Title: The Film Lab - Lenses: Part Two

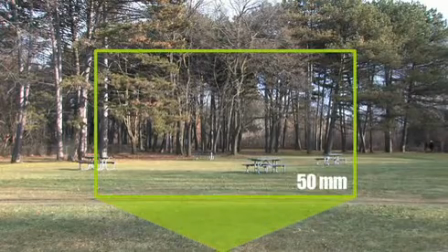(0:14)
And when you change the focal length of a lens, you change the angle of view. Where it gets squirrely and kind of style-y is when you have a foreground object, like say a dude, and a background like say our shitty studio. Now say you wanted a close-up of me, a headshot. Ignoring the boring middle ground, you can basically shoot that two ways.
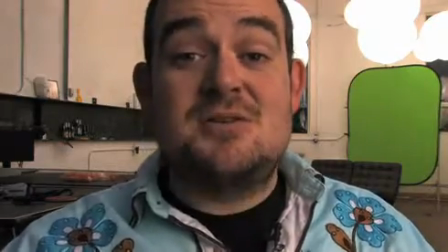(0:46)
First, with a wide-angle lens, one with a short focal length and thus a wide angle of view where I'm close to the camera, taking up most of the frame.
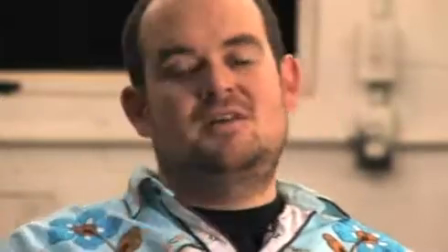(0:54)
And secondly, you can shoot it with a longer lens, one with a longer focal length,
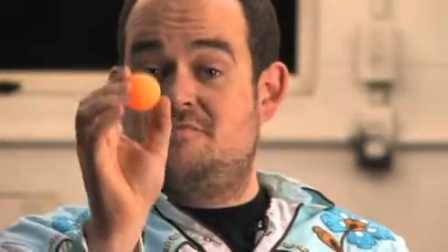(0:58)
where I physically have to be farther from the camera, but
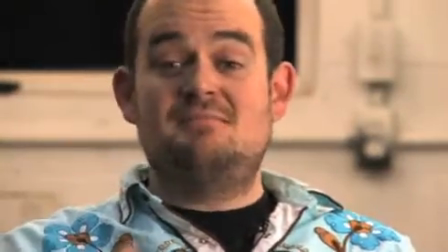(1:05)
I still end up taking up most of the frame.
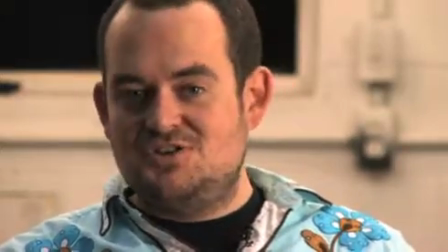(1:07)
What changes is the background, and not just how much of it you can see, whether it's a little or a lot.
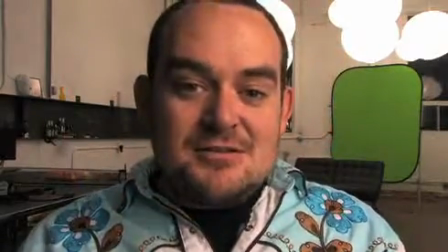(1:14)
Here we're going to talk about depth of field, which is a term that's used when you're talking about focus.
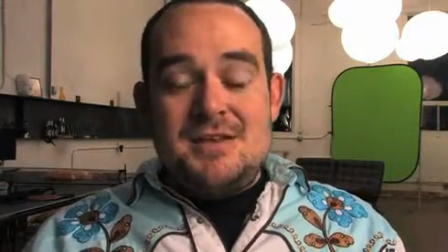(1:20)
What it means is the depth, measured in feet or meters,
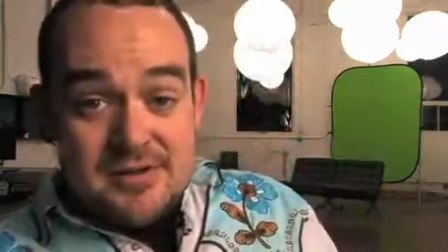(1:25)
of the field of view of a lens on a camera that's in focus at any given point in time.
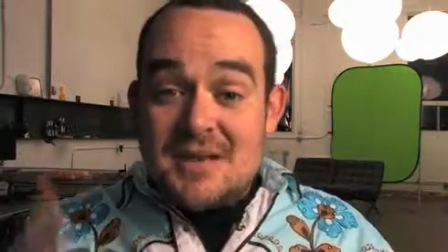(1:32)
For example,
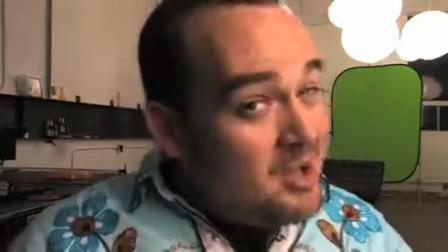(1:34)
Rayo has focused this lens on me sitting here, close to the camera, but I'm also acceptably sharp here or here.
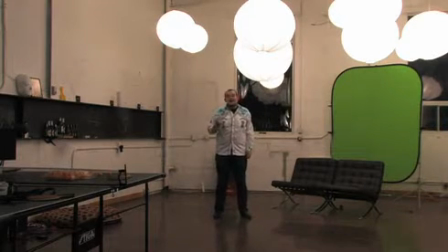(1:42)
And that's because we're shooting this shot with a wide-angle lens, one that's got a short focal length. And lenses that have short focal lengths have deep depths of field, meaning that almost everything is in focus, whether it's two feet in front of the camera or 20 feet.
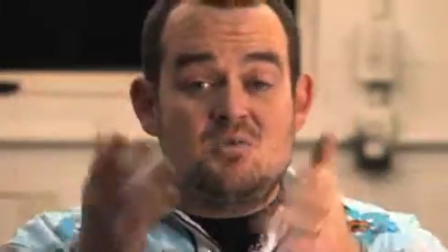(1:57)
Whereas with a longer lens, one with a much narrower angle of view, I'm sharp here and
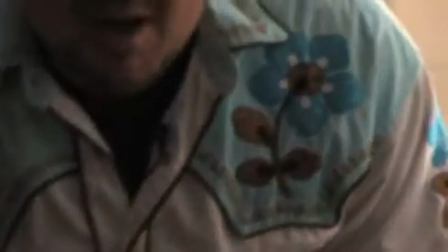(2:05)
here, but blurry by the time I get here.
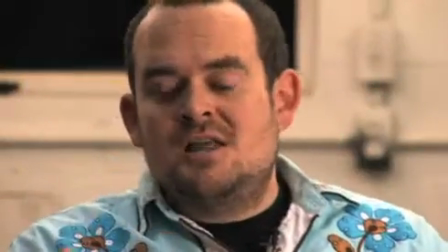(2:10)
And that's because long lenses, ones with longer focal lengths,
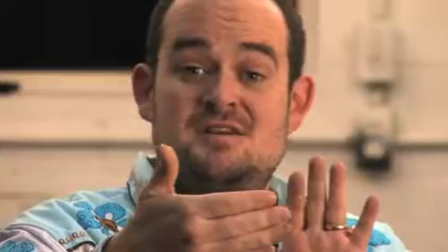(2:15)
have a much shallower depth of field, much less of their field of view is in focus at any given point in time.
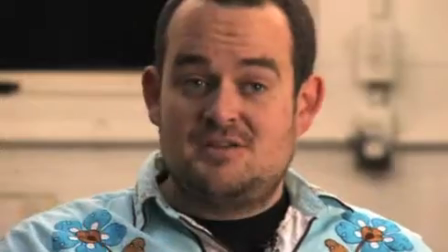(2:22)
And that can be a good thing, because when you're shooting a portrait, for example,
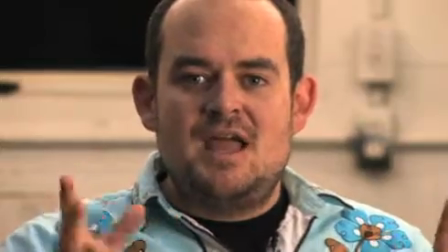(2:26)
the background goes all out of focus, and I am featured, and I look super chromatic.
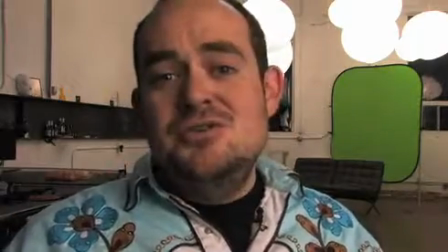(2:34)
Especially compared to this crud where you're like, should I look at the dude or the chair or the green thing or the lamps
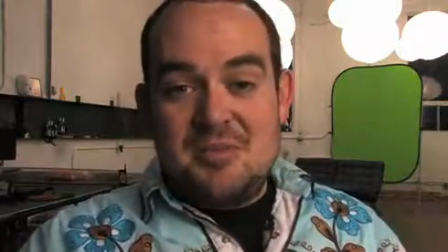(2:41)
or the box full of stuff or the ping pong table or whatever. So that's about as far as we're going to take it with depth of field. If you want to try any of the stuff that I've been talking about yourself, you probably can because you probably have a camera with a zoom lens. So pick something to shoot, a buddy or a carrot or a dog, and shoot it with different focal lengths. but try and keep the framing the same and watch what happens to the background and focus. Of course, when we're talking about depth of field, we've kind of been ignoring the big determining factor, aperture, which is a whole other can of worms, and we're going to do a video about that sometime in the future.